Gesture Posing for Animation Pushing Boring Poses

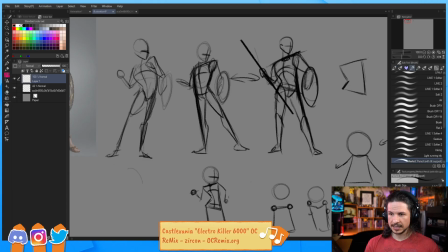(29:07)
So, how does this feel in comparison? Well, it's definitely different. Is it bad? No. It makes him feel like he's more active, like he's about to throw the spear.
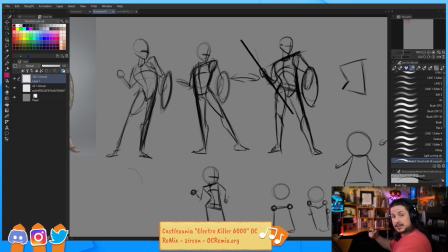(29:25)
Instead of just kind of being at the ready, we're starting to get that wind up in the character. Now, is that what we want in the shot? Maybe. Maybe we know that the character is going to be throwing, or that they're going to be more antagonistic, so we want them to be a little bit pushed this way.
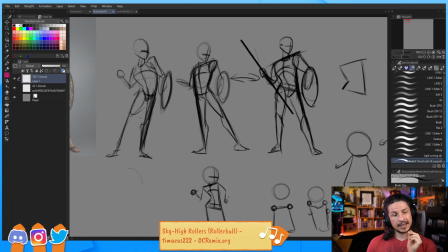(29:43)
Even though it's not in our reference, it can make the shot stronger. And this is where a lot of beginning animators, they will take their reference and just copy it. and like follow it very closely. And that's not a bad thing because you're learning the body mechanics. But what it weakens is the idea behind the shot.
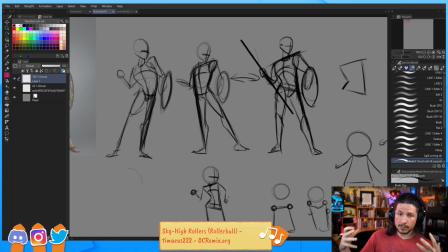(30:03)
The idea can be so much more than what we shot in our reference. It can be so much more in depth and thought out and really kind of fleshed out to really fit that key story you want to tell your audience.
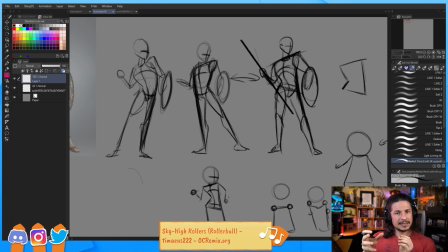(30:20)
And if we take this time and explore these small changes or sometimes big changes that we can do to a pose, we can make a story more dynamic. So how does that feel?
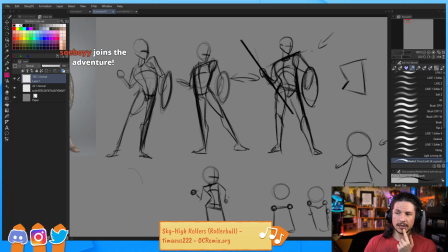(30:35)
Honestly, I still kind of like this one more for the type of pose we had. Again, this is really based on what kind of story we're doing. If he was about to throw, this is pretty nice, and it makes him more antagonistic because he's leaning forward,
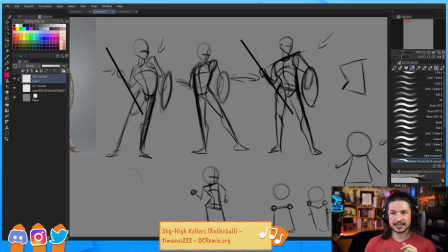(30:50)
but it also weakens him because if someone came up on this side, they could just go knock him over and he's gonna fall over. Now, maybe that's just a matter of straightening out this leg, keeping him more in balance here. So I can change that up. Don't just go with your first version.
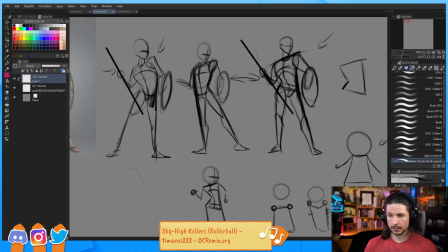So like that. Now he feels more stable. Okay, do I like that? Straight versus curve.
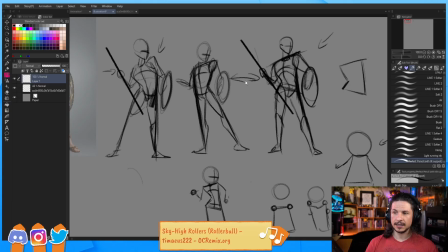(31:20)
It's the same as this, straight versus curve, same side, but we're just exaggerating the twist and where he's shifting his weight. Now he's shifting his weight closer to this leg versus this leg. Okay, let's explore some more.
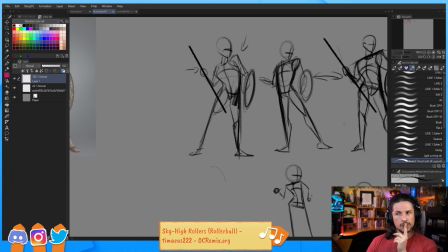(31:37)
I do like that first version, but what if we just really exaggerate that straight versus curve? So we're going to get the chest in here and let's really just push that angle forward there.
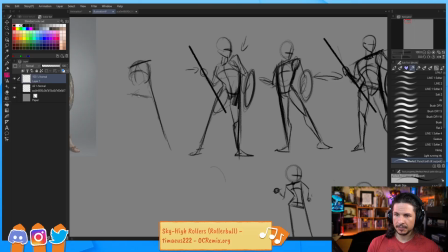(31:59)
Angle in the chest, contrapposto in the hips, but with the other hip, we're going to bend his leg. And this is like, I'm not using any like formula for this. It's not like, oh, you have to bend the leg, you have to do this.
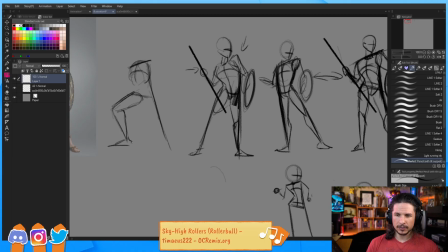(32:15)
This is just me coming up with ideas and going, okay, how would the pose look if I did so and so? So we're trying to push this here, and maybe the head's gonna go up here. You'll notice I kind of jump back and forth between things. That's totally fine.
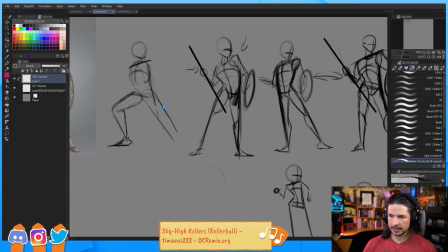(32:34)
So now this leg comes forward. So he's a little bit more dynamic here. Right through there.
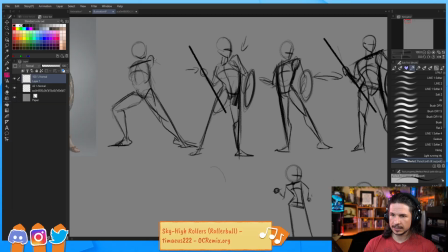(32:50)
That shoulder, let's kind of bring it up a little bit higher. Just see how that feels.
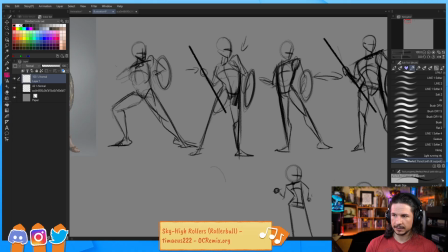(33:06)
And then the other arm, let's kind of bring that spear just up a little higher as well.